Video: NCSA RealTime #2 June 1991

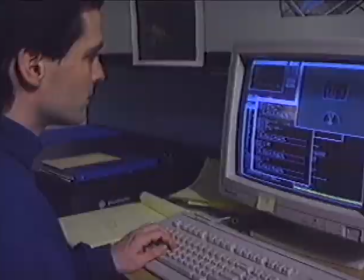(4:05)
These were in turn used to drive the wave front rendering software used at NCSA.
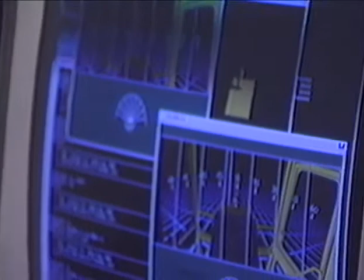(4:11)
after all the data files were transferred then came the real challenge because of the way that this particular problem was defined we needed to find a closer mapping to how people actually see we needed to try to push the definition of what the camera would be into something that would give us a for example a horizontal angle of view of close to 180 degrees which is much a much closer are matched to peripheral vision in humans.
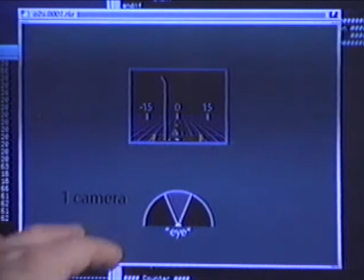(4:38)
This little window right here is what a computer graphics camera would normally see when it's positioned at the viewpoint of the operator,
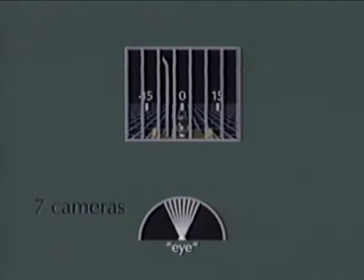(4:46)
which was defined by Caterpillar. OK, this is the format that we use for display whenever we're within the cabs looking from the operator's viewpoint.
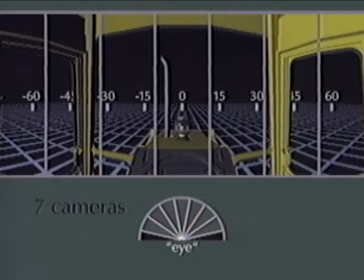(4:55)
Now, instead of one camera, we actually have seven relatively tall cameras.
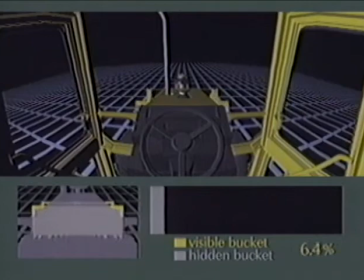(5:00)
And this provides us with an angle of view of instead of 40 degrees what we were roughly looking at before now we're expanded out to about
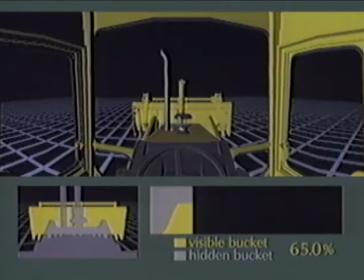(5:08)
plus or minus 70 yielding a total of about 140 degree angle of view this
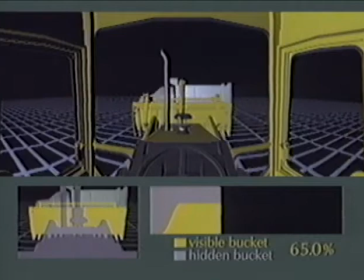(5:13)
hopefully maps much closer to the operator's peripheral vision and gives a better
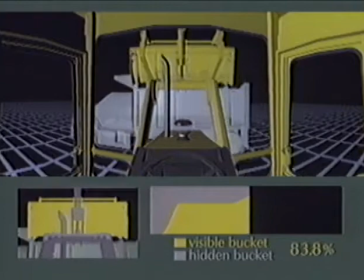(5:18)
sense of being in the cab and looking out into the space although it had been talked about before
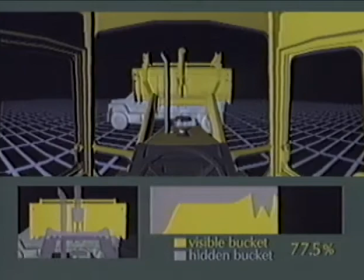(5:23)
this was the first time anyone in ncsa's visualization group had used a
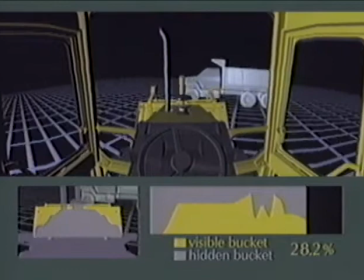(5:28)
multiple camera format the wavefront software is not designed to render multiple points of view and defining the parameters for seven cameras in
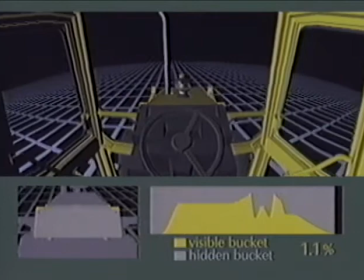(5:38)
each frame of animation was therefore tricky.
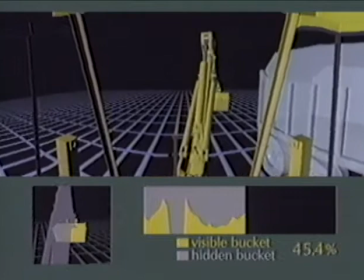(5:41)
But now as a result of the backhoe project the group has broken into new territory in the use of the computer camera for graphic representation. I think all of us you know that were involved with it learned quite a bit about some of the problems you know that exist in this domain but also some of the possibilities and And already now,
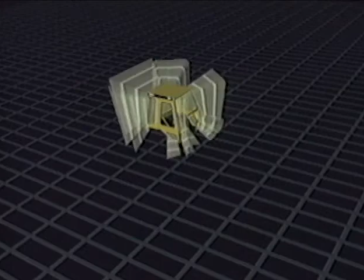(6:00)
somebody who's working on a project in our group is working with multiple cameras. Another scene in the movie depicts a light and shadow test.
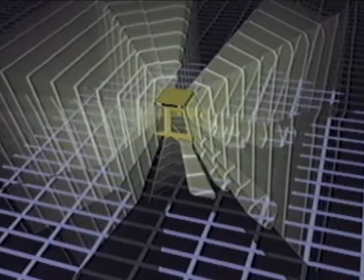(6:08)
The visualization of light cones emanating from the cab helps demonstrate the operator's field of vision. You can create the solid model of the cab in question fairly rapidly on the computer and do the actual animation fairly quickly compared to creating a mock-up of that particular vehicle or cab been actually doing it the manual way.
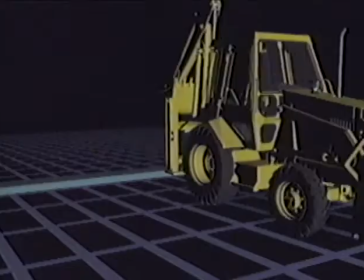(6:31)
For David Cooper and Rich Ingram, the 18-scene backhoe animation movie is a success.
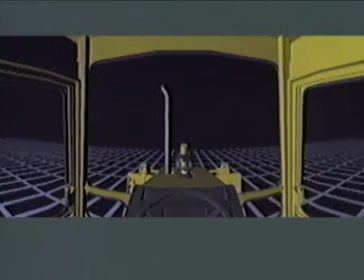(6:38)
The plans are to continue the collaboration with NCSA to learn different visualization techniques, test out software and hardware tools, and bring that knowledge back to Caterpillar. We have a number of different application areas where we can apply visualization techniques. Some of these include computational fluid dynamics, finite element analysis, as well as the viewing of new product designs.
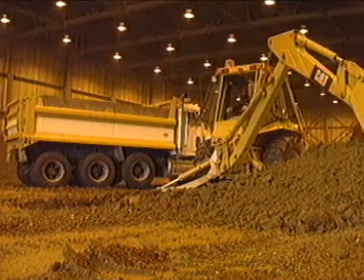(7:03)
Computer graphics will never completely replace the building of mock-ups or the testing of new equipment,
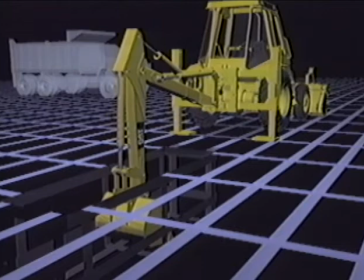(7:09)
but the design cycle can be shortened with the aid of visualization animations, the new proving ground on the screen.
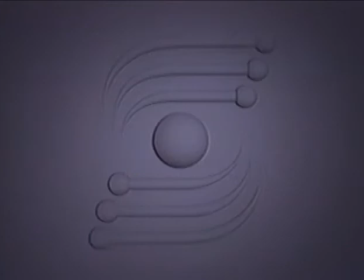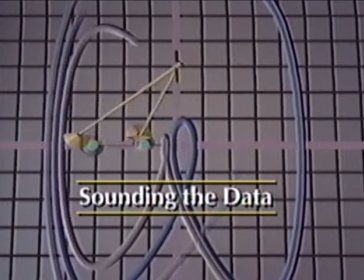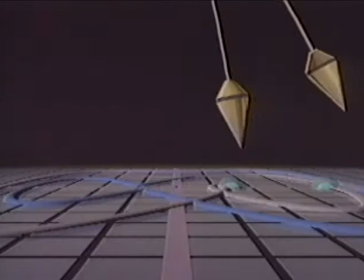(7:29)
As you look at these scientific visualizations, the changes of color and movement help you recognize patterns in the underlying data.
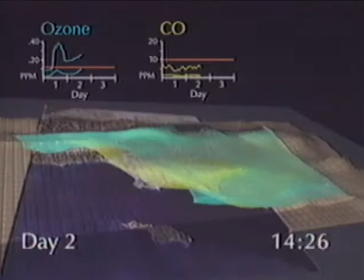(7:37)
But here, the science is being communicated to your ears as well as your eyes.
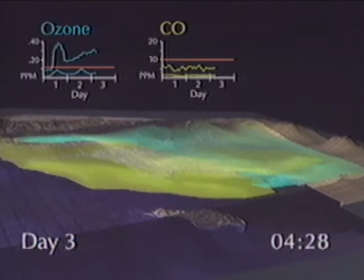(7:43)
Matching the visuals, the sounds are called data sonifications, and they're generated from the same data that drive the animations.
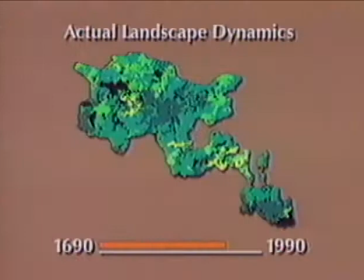(7:51)
The audio tracks were created by two University of Illinois researchers to demonstrate how sonification could help a scientist more easily interpret complex sets of data.
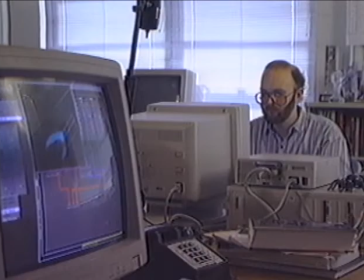(8:02)
Alan Craig is a visualization programmer at the NCSA.
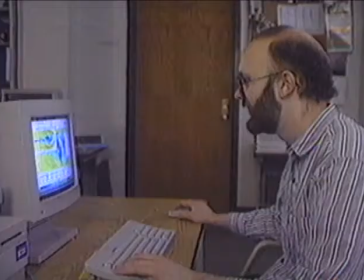(8:07)
Coming from a musical background, it seemed natural to him to add sound to pictures.